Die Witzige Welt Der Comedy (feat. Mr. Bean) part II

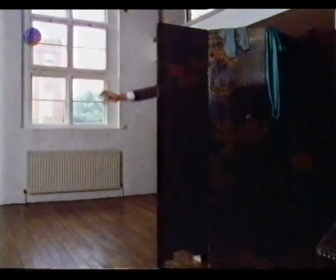0:04 Ein Komiker hat unendliche Strapazen auf sich zu nehmen, um die richtige Kleidung zu finden.
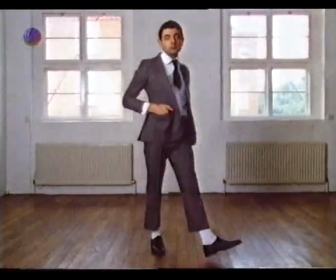0:09 Denn schon mit dem Kostüm wird die komische Figur in vieler Hinsicht festgelegt.
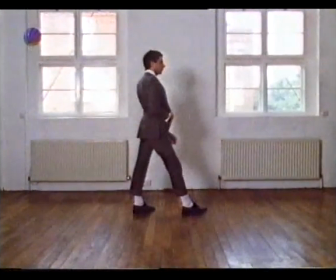0:16 Der moderne Zuschauer ist inzwischen so anspruchsvoll, dass er über zu groteske Kostüme nicht mehr lacht.
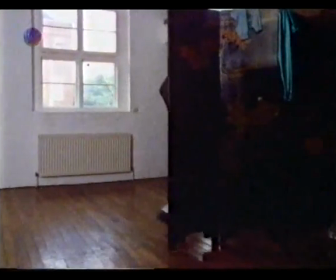0:23 Darum ist es wichtig, den Grad der Übertreibung exakt zu treffen.
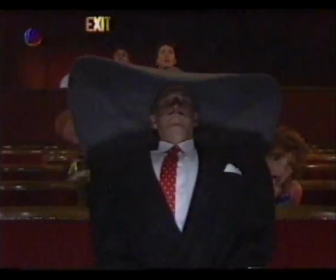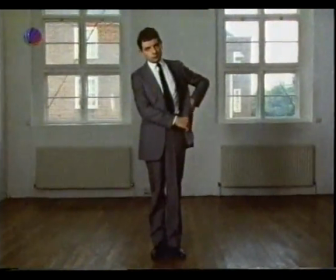0:32 Sogar wenn der Komiker scheinbar normale Kleider trägt, ist es selten, dass sie perfekt passen.
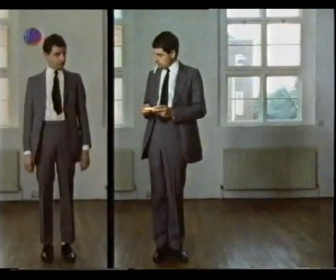0:38 Sie sind wahrscheinlich ein bisschen zu klein oder ein bisschen zu groß.
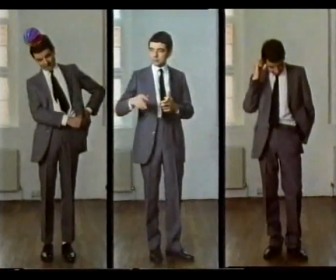0:45 In ihrer Wirkung können diese kleinen Unterschiede sehr bedeutend für den Künstler und das Publikum sein.
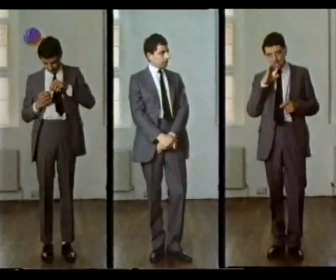0:52 Die Person in dem etwas zu großen Anzug verkörpert einen völlig anderen Typ als die in dem zu kleinen Anzug.
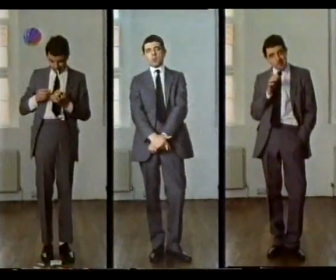1:01 Wie in der Welt der Haute Couture können anderthalb Zentimeter am Kragen oder an den Manschetten darüber entscheiden, ob ein Kostüm wirkt oder nicht.
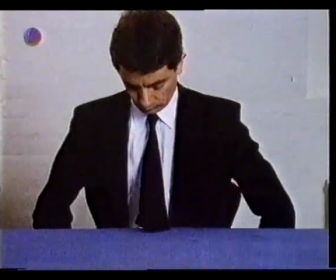1:13 Mit dem Aussehen allein ist es allerdings nicht getan. Der visuell arbeitende Komiker erreicht sein Publikum nur dann, wenn er komisch spielt.
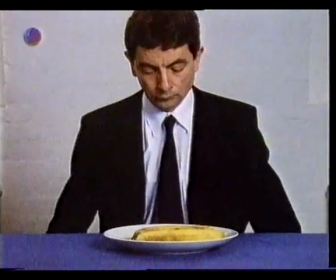1:21 Aber was ist komisch? Kevin wird jetzt drei grundlegende Prinzipien visueller Komik demonstrieren.
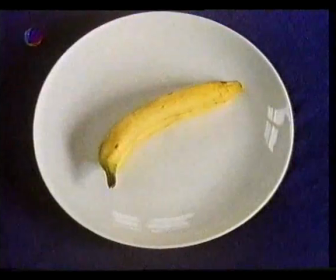1:27 Und dazu verwendet er nur diese Banane.
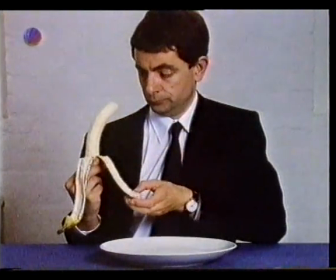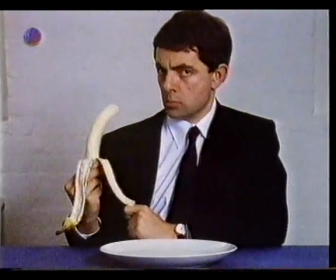1:36 Prinzip Nummer eins. Ein Objekt kann komisch wirken, wenn es sich auf unerwartete Weise verhält.
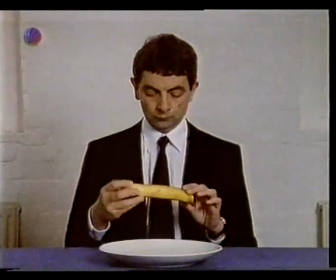1:42 Prinzip Nummer zwei. Ein Objekt kann komisch wirken, wenn es sich an einem unerwarteten Platz befindet.
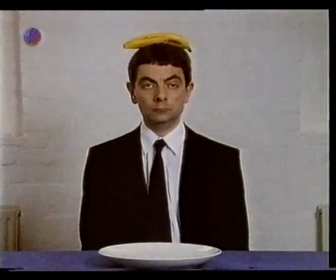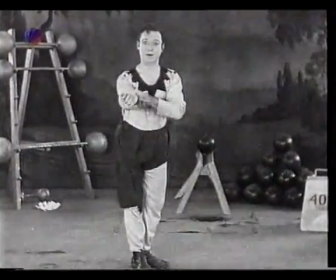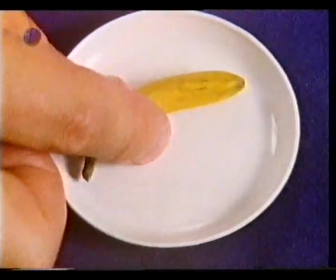1:59 Prinzip Nummer Ein Objekt kann komisch wirken, wenn es die falsche Größe hat.
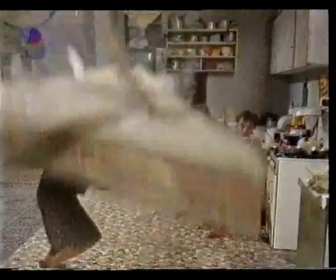Der Humor kann schwere Kost sein. Aber der gute alte Bananengag, der funktioniert immer wieder. Man sieht eine Bananenschale und weiß sofort, da rutscht gleich einer drauf aus. Aber es kommt drauf an, wie. Die britische Kulttruppe Monty Python bietet weitere Varianten zum Thema Esst mehr Obst.